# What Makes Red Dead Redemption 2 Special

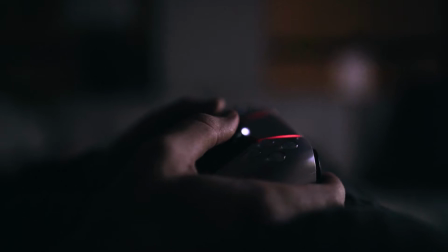[0:01]
Video games have the luxury of using the already established language of film to enhance them, so they should be using the best of it, right? Of course, but much of what I enjoy about movies doesn't often make its way into my favorite games, which is a bummer.
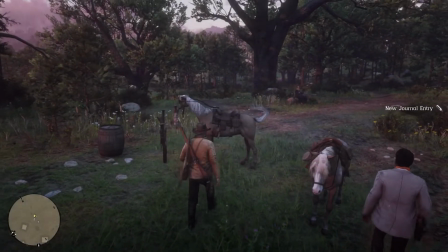[0:19]
I think this is one reason I was so pleasantly surprised by Red Dead Redemption 2's Chapter 2 mission, A Quiet Time.
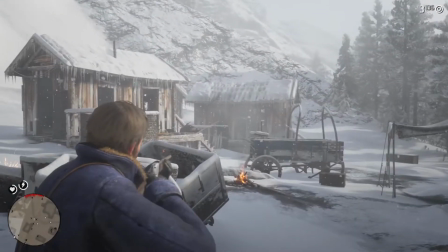[0:26]
It's one of the first missions in the game that doesn't result in some sort of shootout and instead tells the story of a wild night at the saloon.
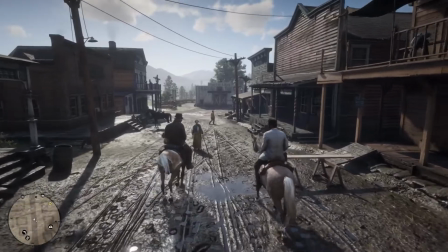[0:33]
It's a relatively unimportant mission in the overall scope of the game, and it doesn't really move the story forward in any meaningful way.
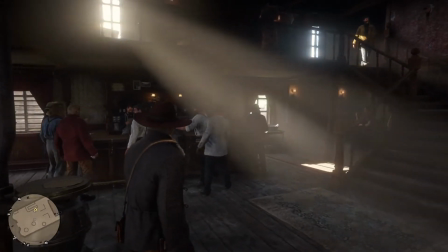[0:41]
But I loved this mission.
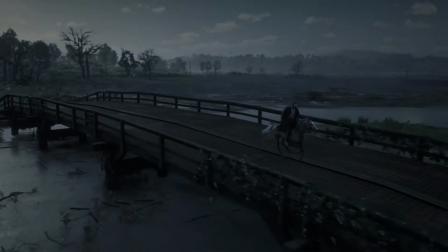[0:42]
I loved it so much that I ventured over to youtube.com to watch other people play it, and they all seemed to enjoy it just as much as I did.
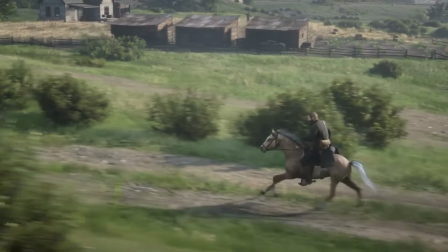[0:50]
And most of the love for this mission seems to come from one moment.
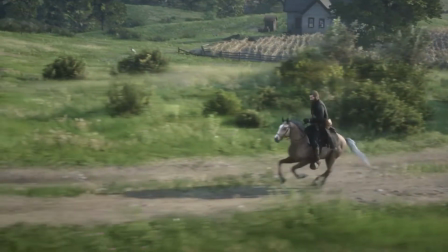[0:54]
A moment that made me do something I don't think I've ever done while playing a video game by myself.
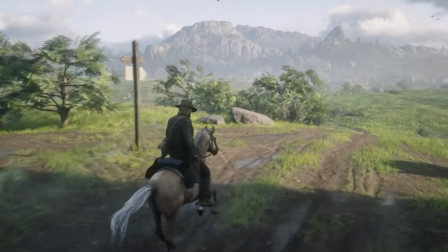[1:00]
I laughed. And I don't mean that I exhaled through my nose or nodded my head in amusement.
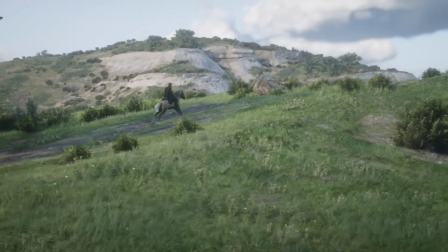[1:07]
I actually laughed aloud, completely alone in my apartment.
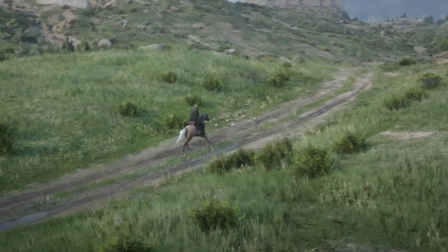[1:12]
Maybe that's a normal thing for most people to do, but for me, that is totally abnormal.
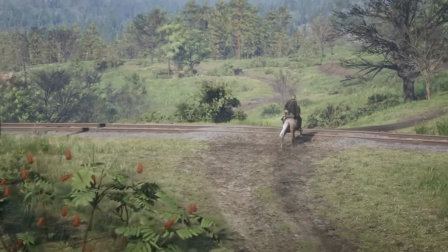[1:17]
So instead of continuing my playthrough, through, I found myself stuck asking one important question.
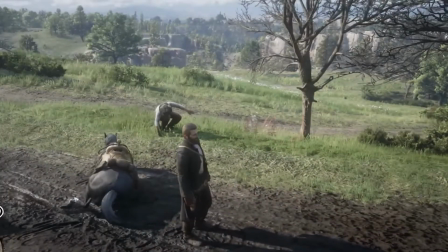[1:28]
Why Cowboy Game Make Man Laugh?
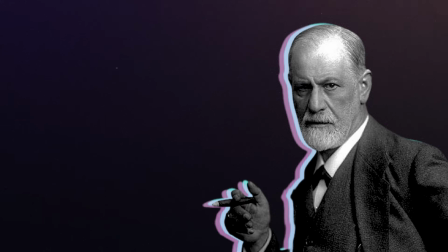[1:33]
Sigmund Freud actually answered this question in 1905 with his examination of humor through the relief theory.
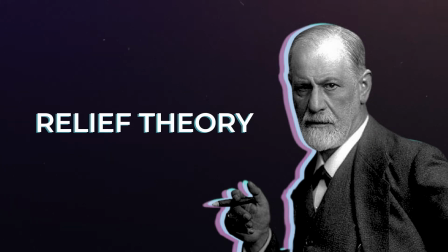[1:40]
Basically, the relief theory says that when we expect a stressful situation, we build up energy to deal with the situation. But when the situation is resolved without us, outputting that energy, we laugh in relief.
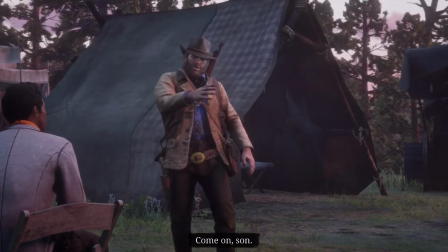[1:53]
So I want to examine how Red Dead's developers set up expectations and then provide comedic relief in A Quiet Time.
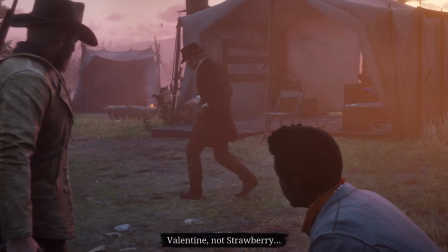[2:01]
At the start of the mission, Arthur is tasked with taking Lenny into Valentine to help get his mind off things.
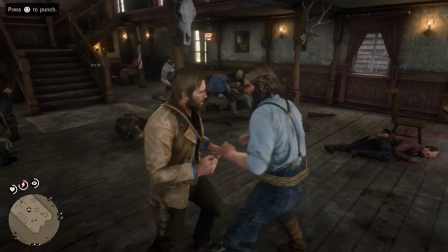[2:07]
Only a few hours earlier in the game, Arthur made a pretty big scene at the saloon and almost killed a man.
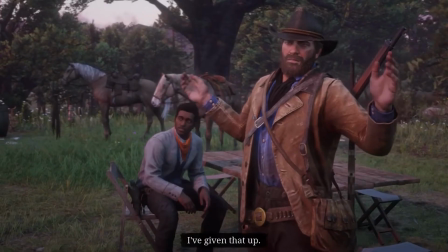[2:13]
So Arthur and Dutch both established that it'd be best to keep a low profile this time around.
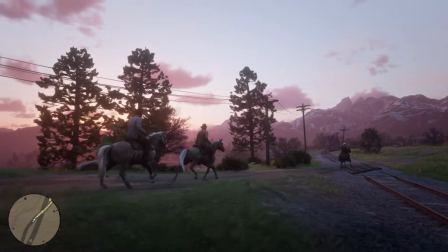[2:18]
Arthur's conversation with Lenny on the way into town highlights this.
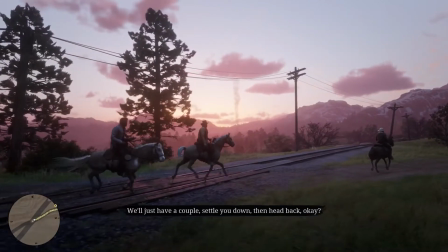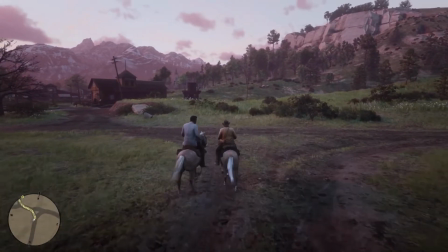[2:28]
I think most players at this point are guessing that something is going to happen to disrupt the plan of keeping a low profile.
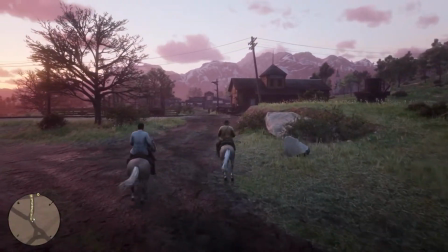[2:35]
This probably wouldn't be a mission otherwise.
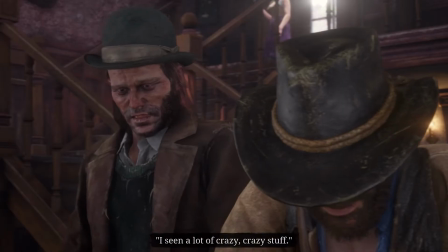[2:38]
So as Arthur and Lenny are talking at the bar and a man rudely interrupts, you expect to see things go off the rails fairly quickly, but they don't.
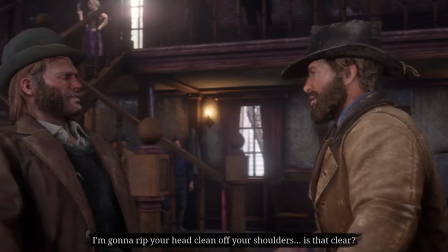[2:47]
Arthur deals with this man in one way or another and you continue with the mission.
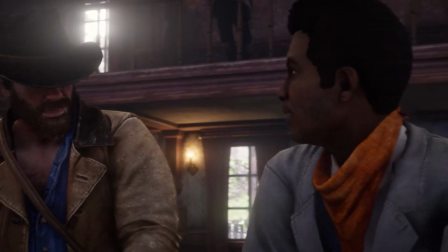[2:51]
Now instead of continuing the mission in real time, like pretty much every other mission, there's a brief montage of Arthur and Lenny throwing back drinks.
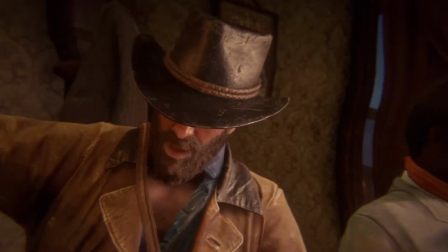[3:00]
Just with this montage, there's already a bit of a departure from the normal mission structure that Red Dead uses.
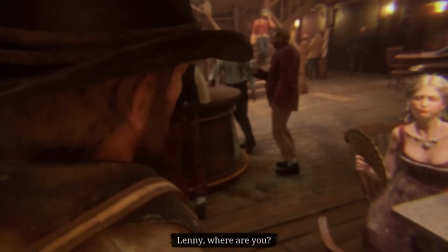[3:07]
The montage then breaks and Arthur realizes he lost track of Lenny and when I played
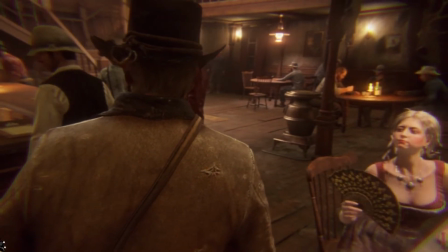[3:12]
this I assumed I would find Lenny in some sort of predicament that I need to deal with,
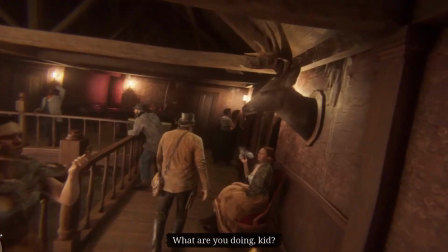[3:17]
but this brief concern is just set up for the relief you feel when you find him upstairs.
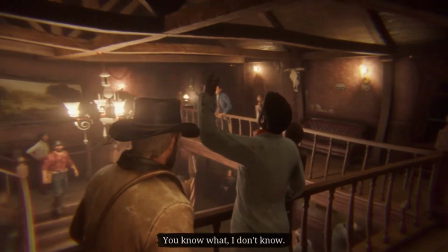[3:22]
This setup and relief isn't supposed to be funny, but it helps build the energy for what comes next.
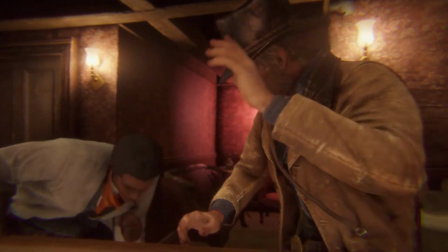[3:28]
Arthur and Linny talk briefly, and there's another small setup and relief when Linny asks Arthur why he never married.
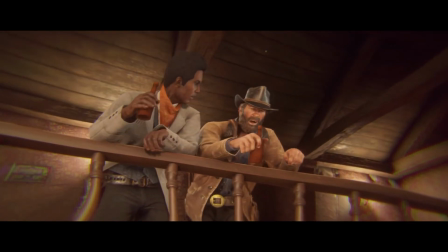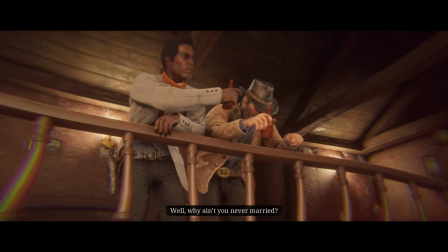[3:40]
Now the conversation feels like it may be moving in another direction, but before you get the chance to really consider the new direction, the shot cuts away.
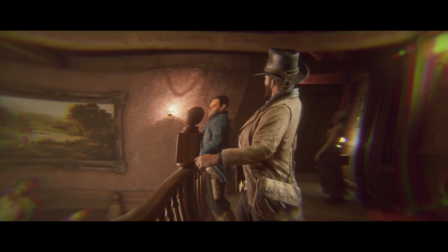[3:54]
So there's another short montage and you're back in control of Arthur.
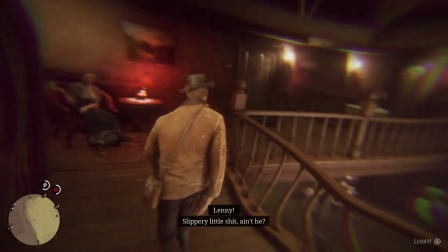[3:58]
Lenny is lost once again, but you quickly hear commotion coming from the bar and here it is.
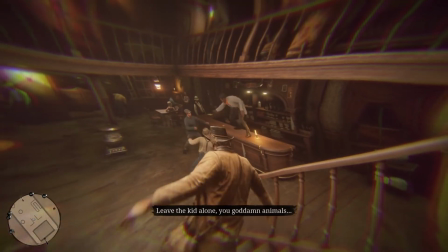[4:03]
Here's where the mission diverts. You walk down the stairs and attempt to stop whatever misunderstanding is taking place.
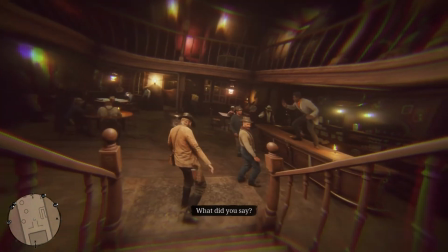[4:10]
You exchange words and then push one of them in. The music stops with the piano clank, and you're setting up for something bad to happen, but instead…
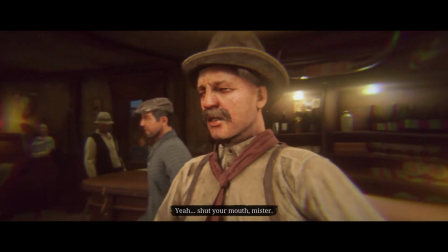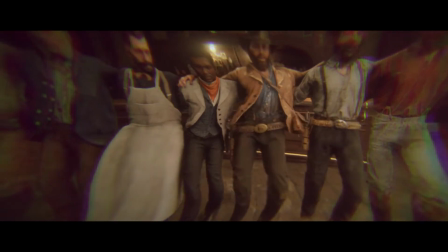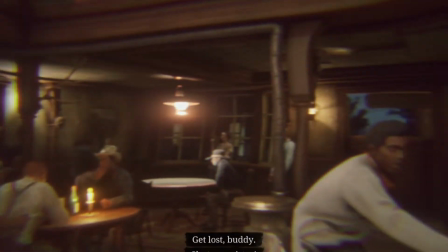[4:29]
I cannot think of another video game, or even movie honestly, that has ever made me laugh with a cut like that.
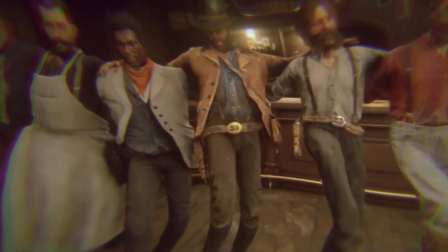[4:37]
And after a few rewatches, I think there are three things that make this moment work so well.
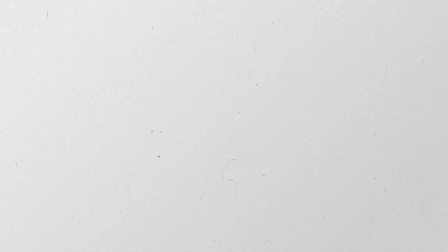[4:42]
First, we have the smash cut.
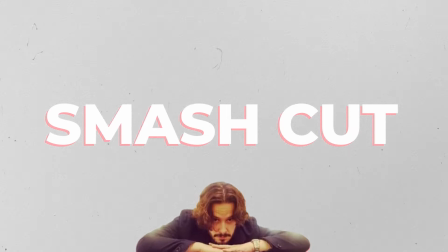[4:44]
Out of all modern movie directors, Edgar Wright probably uses the smash cut for comedy most often and most effectively.
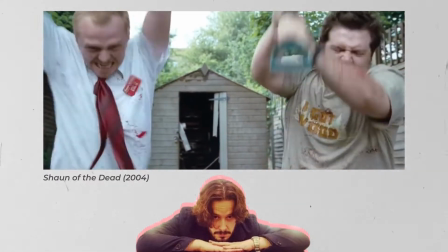[4:52]
Here, Wright uses the smash cut to move away from a chaotic and stressful situation to show relief and shock.
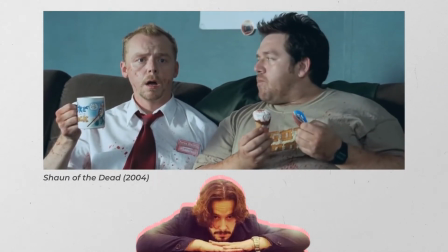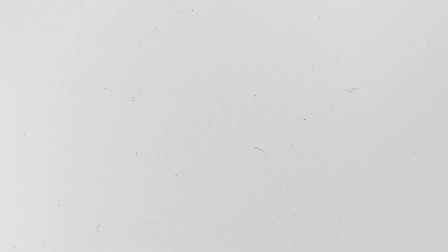[5:07]
And this cut has been used before in video games.
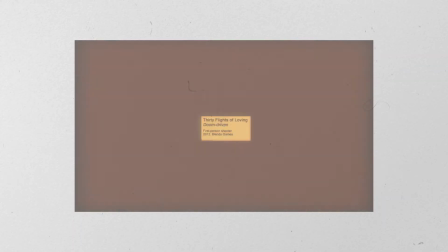[5:11]
The 2012 game's 30 Flights of Loving is pretty much entirely made of smash cuts,
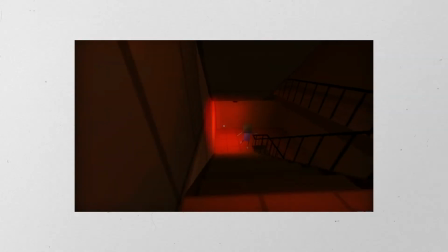[5:16]
moving from one hectic situation to another, then to a calm one, and then back to chaos.
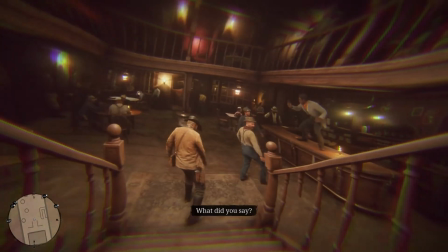[5:24]
I think the smash cut in this scene from Red Dead is probably the most important element of the editing for this sequence.
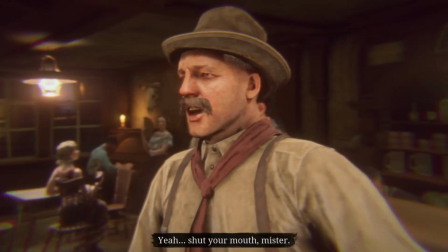[5:31]
I mean, the smash cut is basically the relief theory worked into an editing technique,
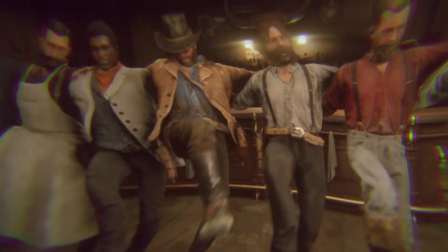[5:36]
and the other two elements I want to highlight mostly just work to enhance the smash cut.
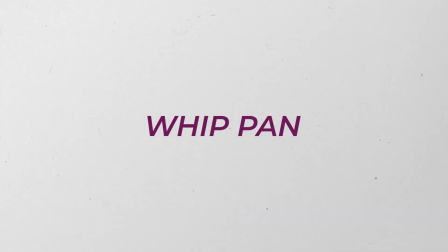[5:41]
Second, we have the whip pan, also frequently used in Edgar Wright films.
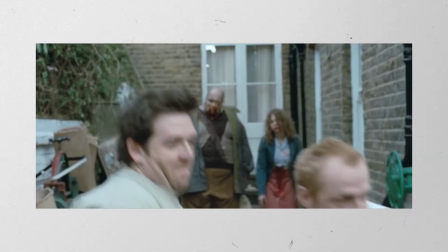[5:47]
The whip pan serves as a transition from scene to scene, or to connect two ideas for a joke.
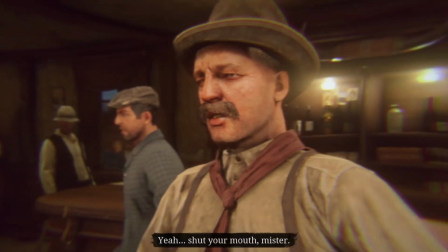[5:52]
It yanks the attention away from what's happening and presents another image to give our attention to.
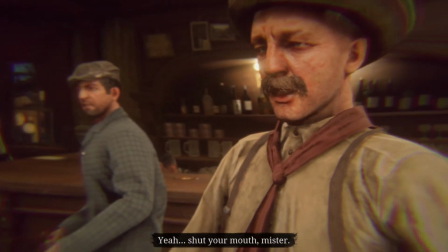[5:58]
I think the whip pan in this scene works so well because when we see the camera begin to move away from the potential fight,
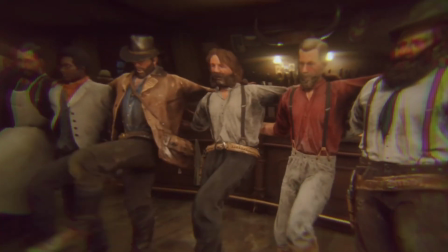[6:05]
we're looking to connect the next shot with the one we were just pulled away from. And it just doesn't give us the outcome we're expecting.
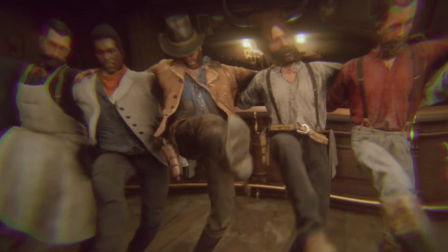[6:11]
A normal cut with no camera movement here wouldn't give us the same erratic energy.
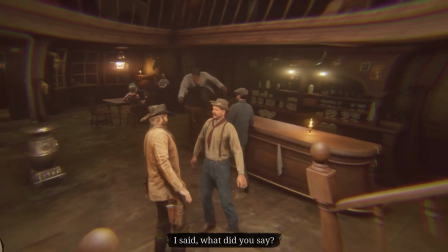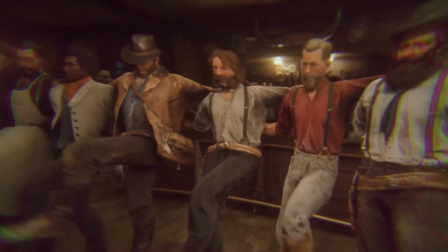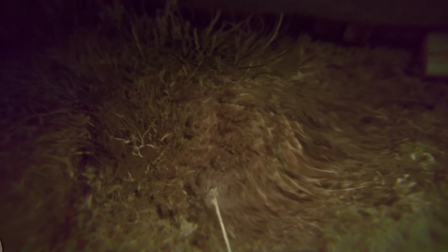[6:28]
Without the whip pan, it may still be funny, but not quite as funny. And thirdly, we have the music.
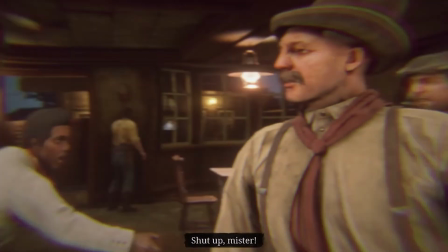[6:35]
The transition from music to no music and then to the peak of the song does so much to sell the smash cut and the change in mood.
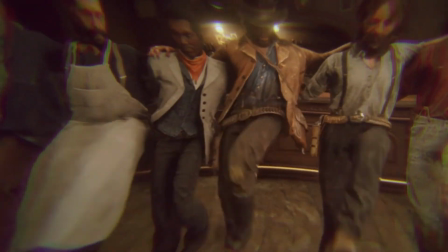[6:43]
Matching up the reveal of the whip pan, the music cuts back in more bombastic and whimsical than before, with a mouth harp as the cherry on top of an absurdly joyful moment. Without the music cues hitting like they do, the scene loses a lot of its natural energy.
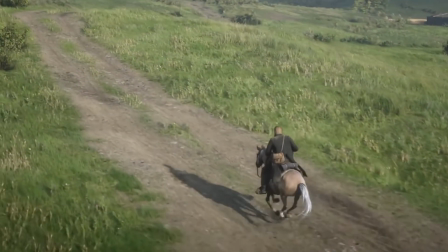[6:58]
Like I said before, the scene isn't very significant to the overall narrative of the game,
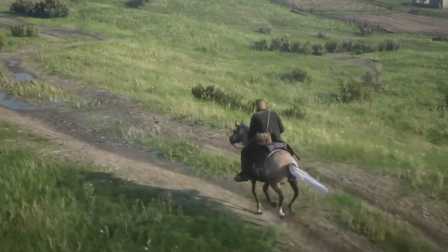[7:03]
but I think it's an interesting example of how filmmaking tools can be used by game makers
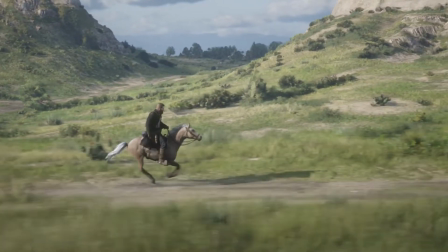[7:08]
in tandem with what makes games interesting on their own to create moments that stand out.
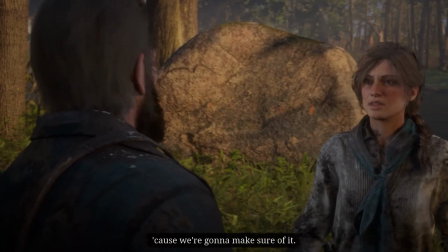[7:13]
Most cuts connect two ideas in real time, a line of dialogue to a reaction shot to that dialogue,
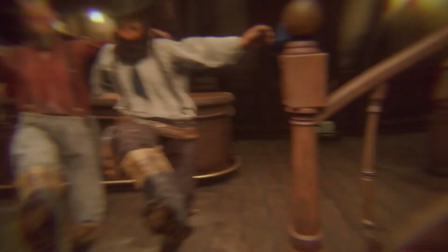[7:19]
but more creative cuts like this do so much to deliver the punch that's set up by good writing, and I'd love to see more of this in the AAA scene. Red Dead 2 has plenty of moments that people consider cinematic.
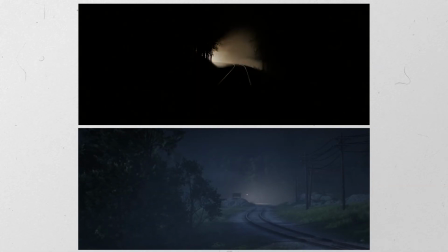[7:31]
They literally recreated this train heist scene from the assassination of Jesse James by the coward Robert Ford, shot for shot.
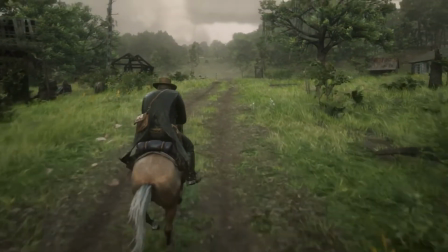[7:39]
The Housers were most definitely concerned with creating a cinematic experience for players, but video games don't need to be gritty, dark, and serious to be cinematic.
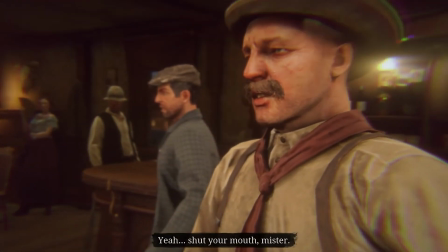[7:49]
Sometimes all it takes is some drunk cowboys, a mouth harp, and a clever edit.